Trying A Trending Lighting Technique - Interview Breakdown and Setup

You know, it could be used for something like that.
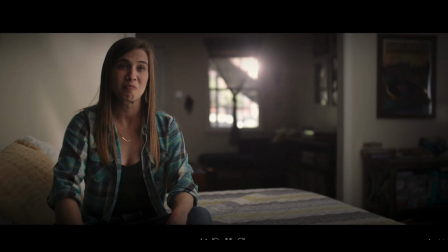(4:10)
Maybe that's what that's representing, that light actually in the frame and in the interview shot could be a representation of some omnipresent presence. While I was making my newest course, the 10 Aspects of Cinematic Interviews, I wanted to try out this frame myself. I wanted to use this beam of light and just see if I would ever actually use it in any of my work. And so we're gonna go out in the field now to show you a video from that course, and then you can decide for yourself if it's something that maybe you would use in your interview setups.
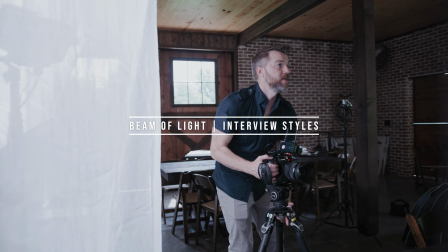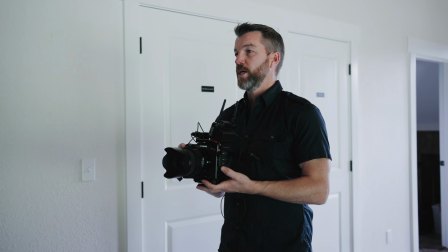(4:44)
So the first step is to obviously find your frame. So we're going to go ahead and do that. And I want to have a really wide angle this time.
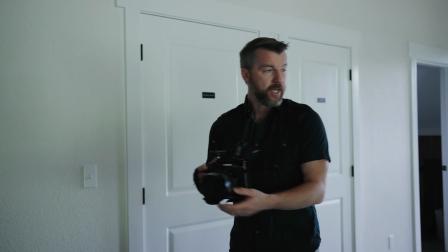(4:50)
So I'm going to stay somewhere between 24 and 35 millimeters. And I actually really like the look of when an interviewee is sitting at a table.
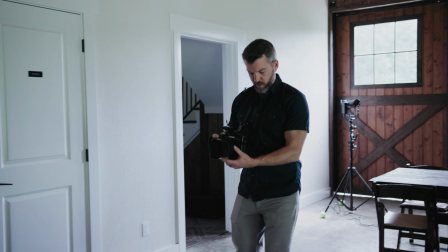(4:58)
It's a little more relaxed. And so I think I might try and do that right here on this corner table.
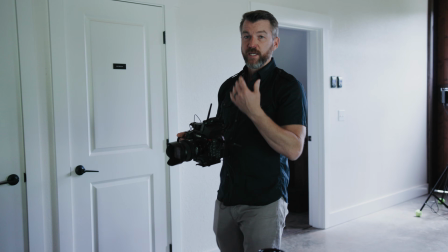(5:04)
And I also obviously need some windows in the frame to test out that beam of light that acts as a backlight that's coming through the window and giving us a really unique visual element.
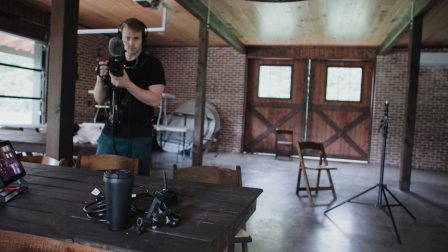(5:13)
So we're gonna probably put someone right here at this table and then shoot a light through that window.
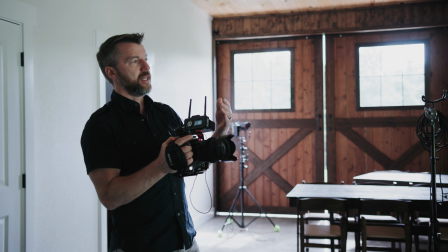(5:19)
And while I usually wouldn't set my key light opposite of these big panel windows,
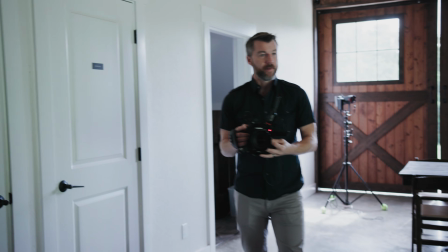(5:25)
I do like the angle of that shot a lot more than perhaps having someone look right to left in frame.
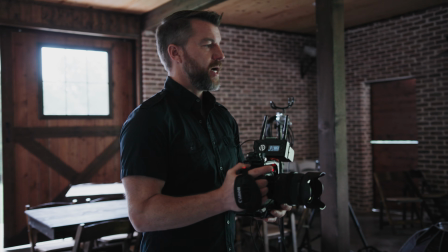(5:31)
And so I'm going to try and just bring in a big negative fill on this side
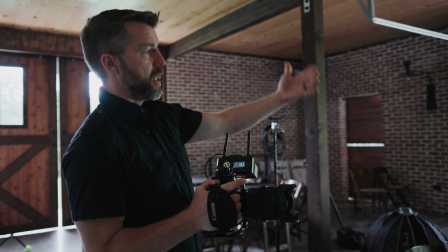(5:36)
of our interviewee to both block the light and also create some deeper shadows.
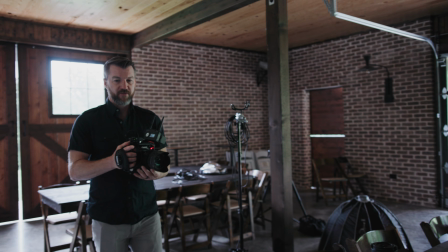(5:41)
And then we'll set up a really soft light source on this side here.
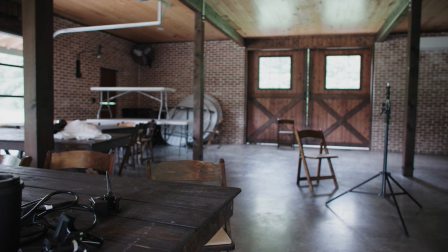(5:46)
I think we're gonna settle in on somewhere right here for the interview setup.
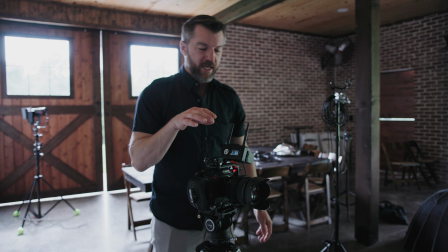(5:51)
So we got a lot of production designing to do in the background, it looks like, as well. And I'm gonna stay at 35mm and also go a little bit lower, just give us a little bit more of a dramatic look.
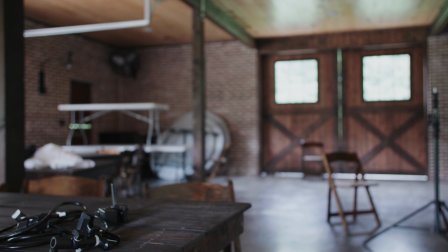(6:00)
And keeping those big barn doors with those big open windows in the frame, because that's where we're gonna have our beam of light coming in.
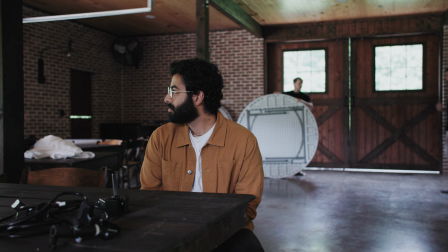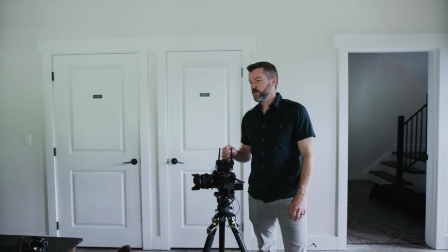(6:14)
All right, so we have cleaned up some of our production design in the background.
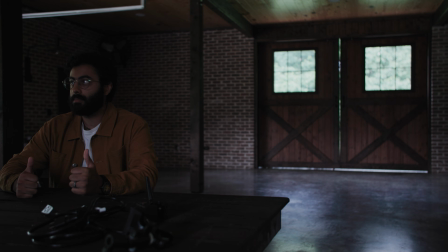(6:19)
We got Ollie sitting in, who will be our interviewee about something, some subject to be named.
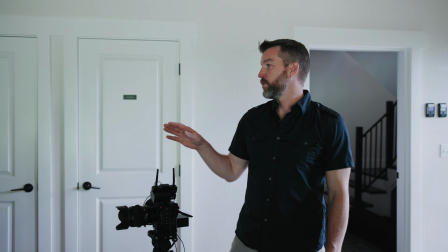(6:25)
And so the next stage was we're going to put up a big soft key light,
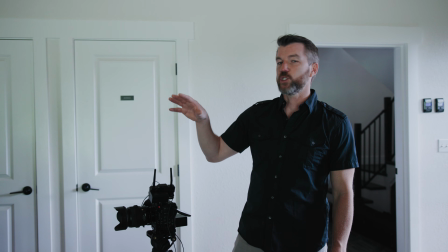(6:29)
because a lot of the interviews I've seen that have tried this trend, it still employs a really soft reverse key.
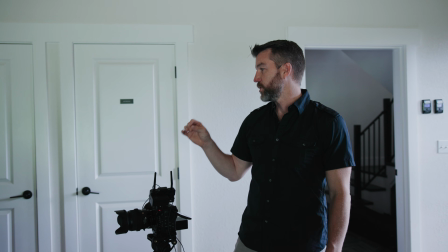(6:36)
And so we're going to do that.
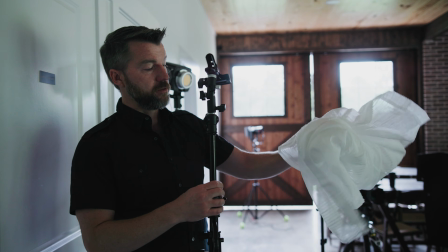(6:41)
So the nice thing about just using a shower curtain you can buy at any home goods store is that they're usually very big for a light source,
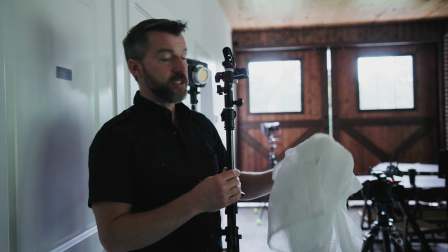(6:48)
and they still diffuse light pretty well.
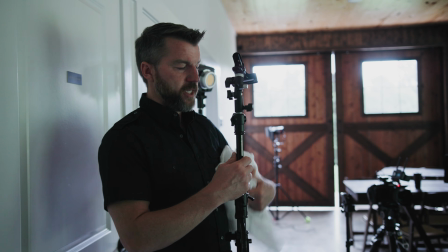(6:50)
So we'll try this first, and then we'll put on the actual filmmaking tool of the scrim cloth to see if there's a big difference, and if there's not, then you can always just go and grab a shower curtain.
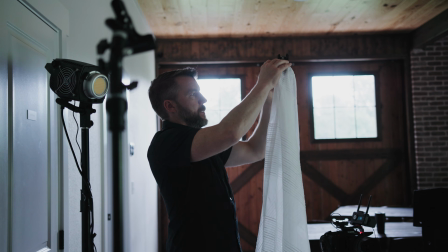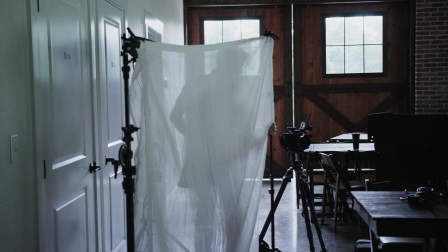(7:04)
Diffusion.
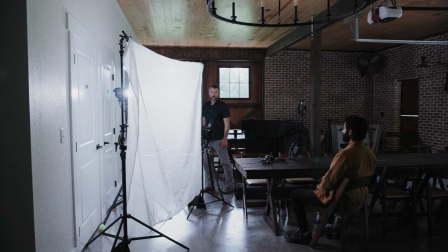(7:09)
So we got a nice bright light. It's working well, it looks nice and soft, so the shower curtain is working pretty well.
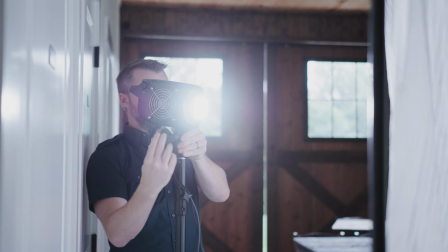(7:15)
There's maybe a little too much spill for my taste. I might put on a reflector to focus the light a little bit more, or bounce it into an umbrella.
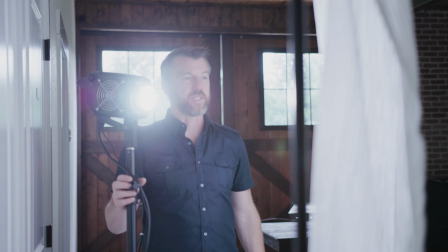(7:22)
So first I'm gonna try to bounce an umbrella, create a book light, see if we can get the light even softer, and then we'll see how that one looks.
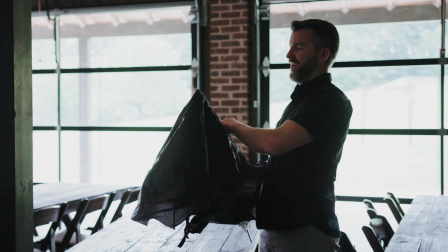(7:28)
Otherwise we get bored. I'm going to employ a version of the book light,
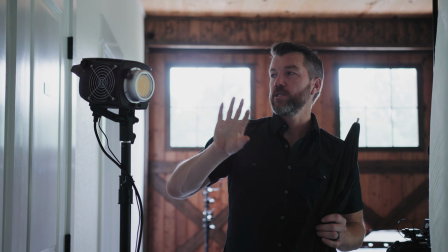(7:33)
and a book light is just the concept where you shoot your light off of a surface that reflects the light back towards your subject,
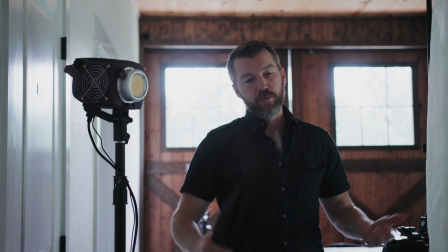(7:40)
and then it goes through another form of diffusion. So it's sort of a doubly diffuse with a bounce, and it just helps soften the light even further.
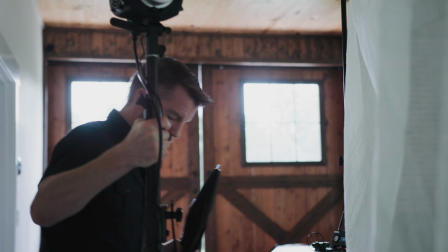(7:47)
It basically creates more distance between the light and your interviewee without actually having to move the light any further away.
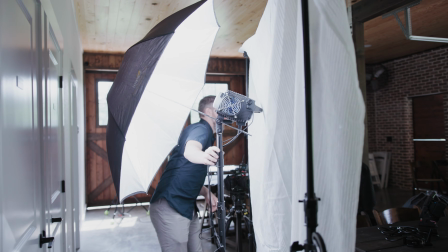(7:59)
All right, striking the light again. You just bounce it off the umbrella, back to the shower curtain, softens the light a little bit.
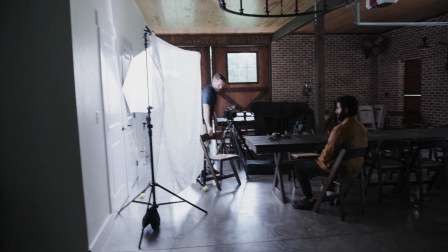(8:07)
And it's looking good right now. Oh no, perfect. All right, so yeah, you would just look at me just to make sure.
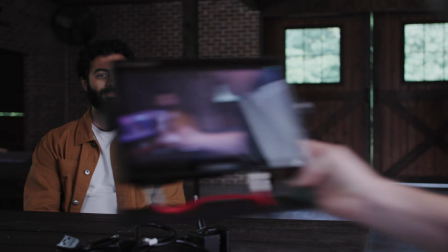(8:13)
So I'm just gonna sit in where my interviewer would be sitting, perhaps me.
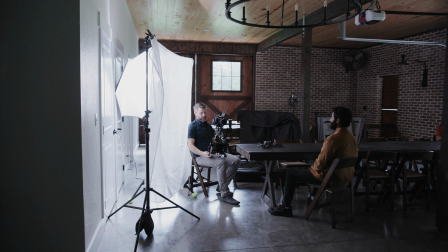(8:17)
And this is just to make sure that our interviewee has the eye light that we want, just so we can see that twinkle in his eye.
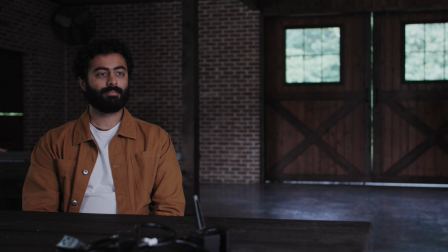(8:24)
And the book light's doing great in that regard. There's a real nice eye light.
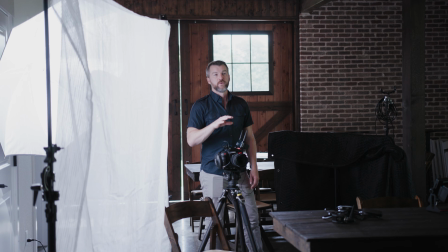(8:28)
All right, now that we have a nice soft key light, we're now going to add our backlight just to see how that will look.
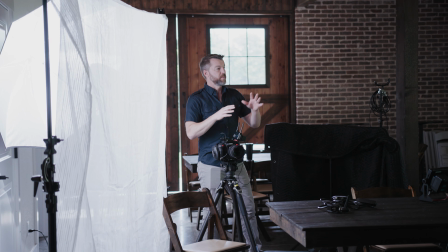(8:34)
And then once we do that, we'll start controlling some other light, maybe blocking out a little bit of the light coming from these other windows,
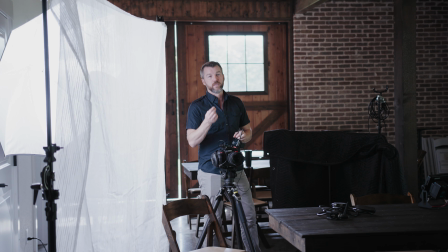(8:39)
and see if we can get sort of that really unique cinematic look that we're going for.
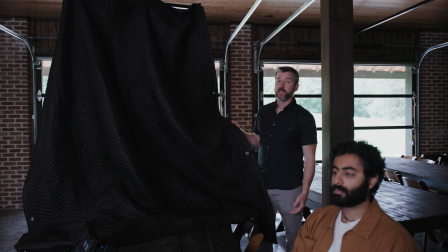(8:45)
So at the same time of blocking some light, I'm going to also add in what will be negative fill on the shadow side of Ollie's face.
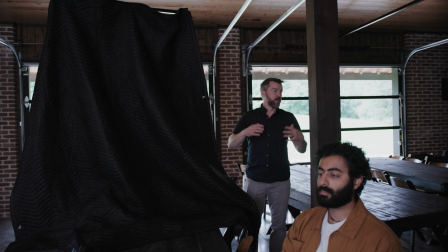(8:53)
And so that should just help create some shape. And right now it's pretty bright in here, so just creating a little bit more dimension, especially on our interviewee.
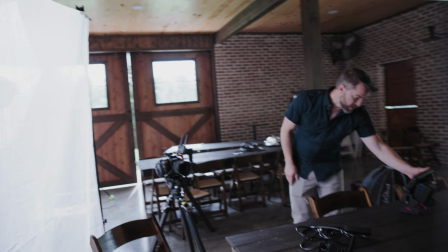(9:01)
Ooh, already that's looking much, much better.
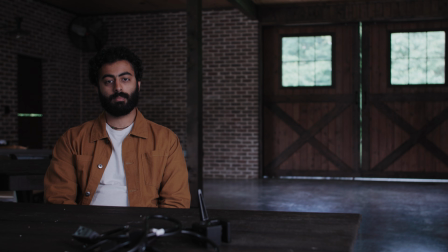(9:06)
Also gonna do some slight reframing at this stage, just because I feel like we could be a little closer and a little wider, just to get a little bit more of a dramatic look.
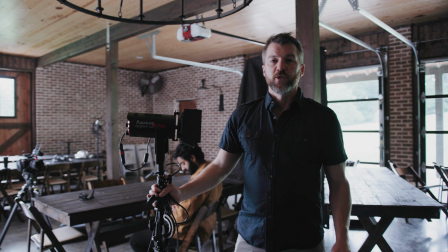(9:14)
Also eliminating a few different unwanted elements that are in the frame. All right, so for our beam of light coming through the window, I'm going to be using this aperture 60D.
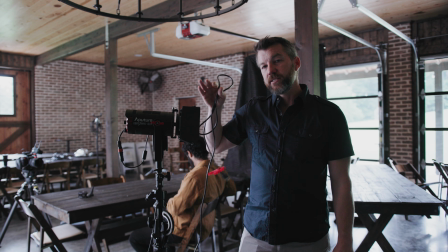(9:22)
And the nice feature of this light is it has a beam angle that you can tighten or widen,
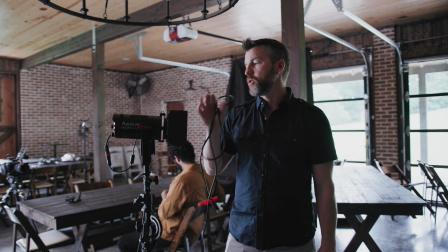(9:28)
and so that'll give us some ability to sort of see what looks best, whether it's a really direct beam angle or a little bit more spread.
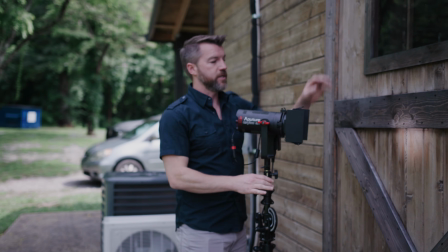(9:38)
Kind of feels like it. All right, nice. I'm gonna use this window here because it'll make the frame feel a little more balanced than that other window.
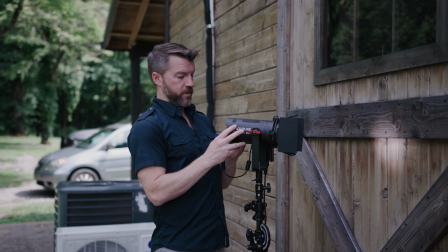(9:47)
And so we're gonna power this up.
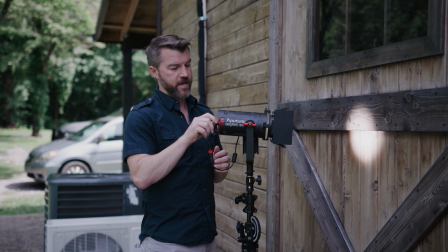(9:49)
And then I'm gonna turn it up pretty bright because I think to have any effect, The 60-watt light needs to be pretty bright.
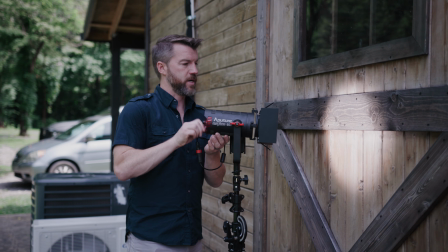(9:56)
And then I'm gonna put the beam angle a little bit wider to start, and then maybe we'll zoom it in a little bit.
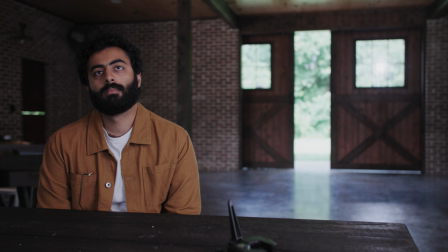(10:05)
Also might put it a little further back from the wall just so I could potentially get the shadow detail of the
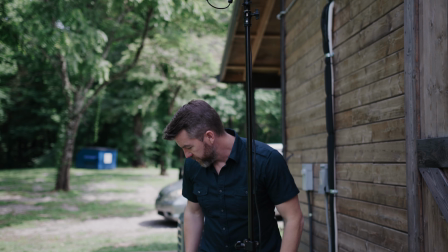(10:12)
different frames within the window itself. So already it's having a nice effect.
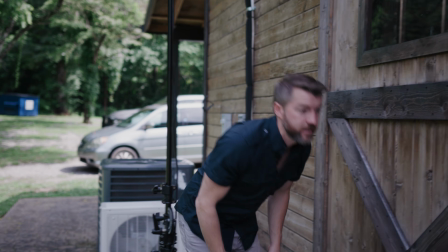(10:16)
You can definitely see it. It's pretty bright, but it may not be bright enough.
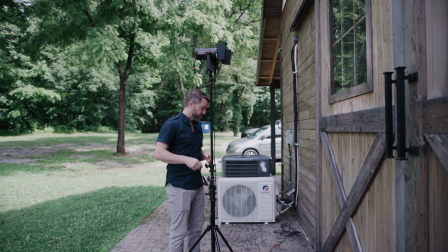(10:23)
We want this to act as a hair light as well as sort of a visual element, and so I want to make sure I actually hit the back of Ollie's head to give him that sort of rim light,
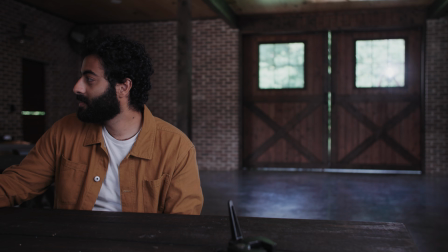(10:32)
which will be nice. Let's see. It's kind of hard to see where it's landing.
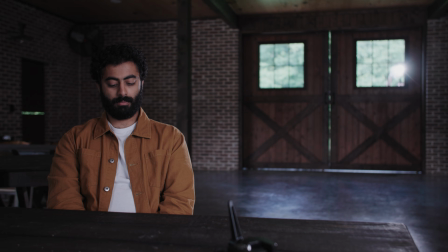(10:38)
Now it's actually hitting him, so that's good. And so now maybe we can widen our beam angle a little bit
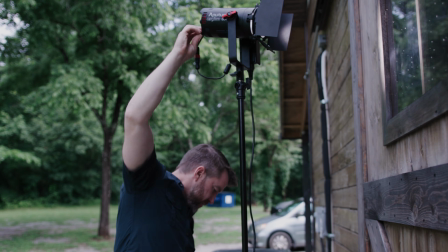(10:45)
to both diffuse it, but also give us a nicer background element.
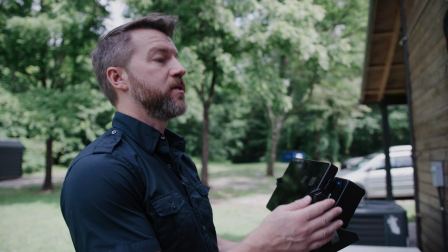(10:50)
But because of the angle of the light, we're getting probably a little too much on his nose.
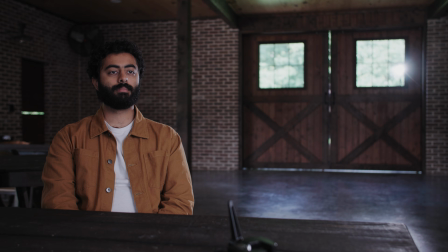(10:55)
And so maybe I'll move it to the other window, or just move it over to this side of the window, just so it's a little bit more directly on his hair.
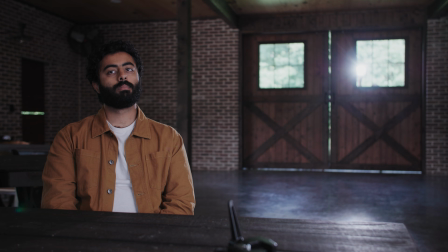(11:04)
So we're just trying to find where it looks the best from a visual standpoint, but also on Ollie.
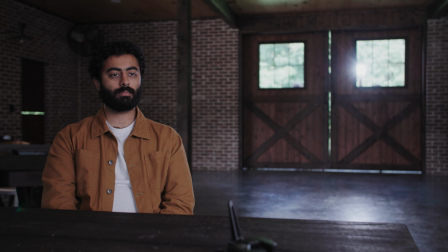(11:11)
And then maybe we'll just expand the spread of this light a little bit. So there's a nice strong backlight.
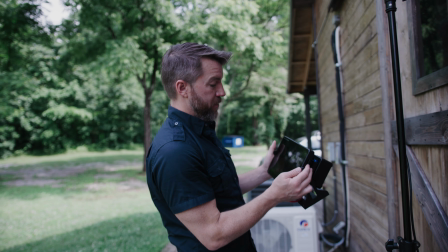(11:17)
You can really see the light beaming through the window, so we have that effect.
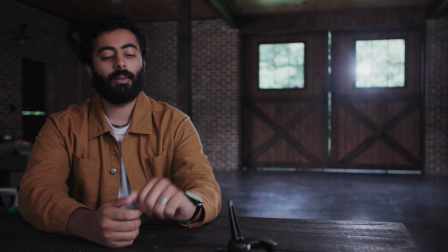(11:21)
And I'm gonna add a few more elements just to give him a little bit more of a backlight to separate him from the brick in the background, and then maybe block a little bit more light,
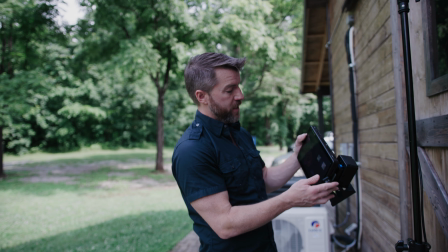(11:29)
but otherwise, this is looking pretty good.
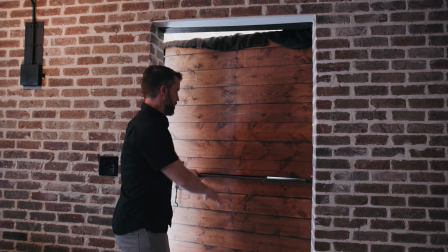(11:31)
All right, so hanging some blackout curtains on the outside of this door to block out this big green line coming through here.
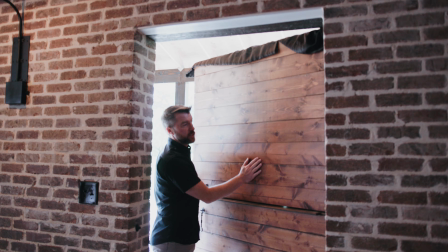(11:39)
And on the outside, obviously, because I actually really like the wood, it looks good as a background. If you just have black cloth hanging, it'll be fairly ugly.
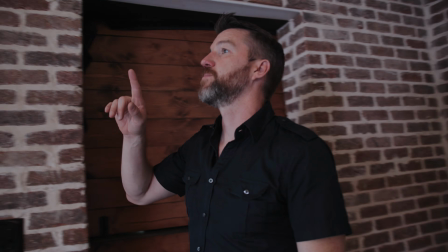(11:44)
So putting it on the outside, and then I saw this little light bulb here, so I thought that might be interesting as a background element.
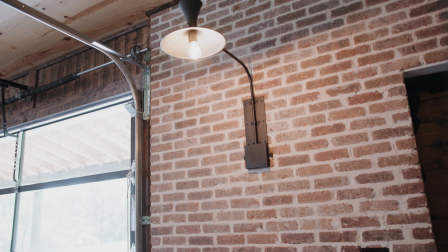(11:50)
And it actually is quite soft and has a nice color temperature to it. Everything else that's coming through the windows, our light coming through the window, our key light are all daylight balanced.
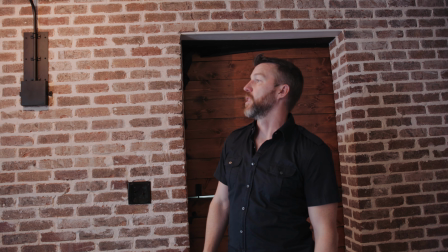(11:59)
And so having a warmer 3000 Kelvin-ish light bulb in the background just gives that extra color differentiation, which I love.
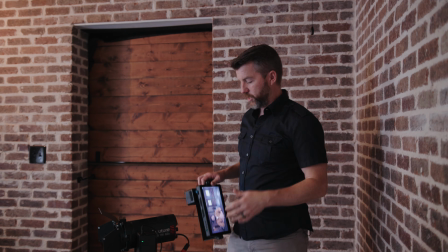(12:05)
So we have our light coming through the window, and it's doing a little bit on our interviewee's
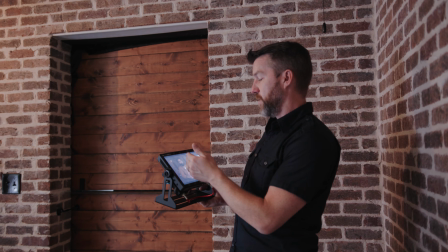(12:11)
hair and shoulders, but I would love to just have him pop off the background a little bit more.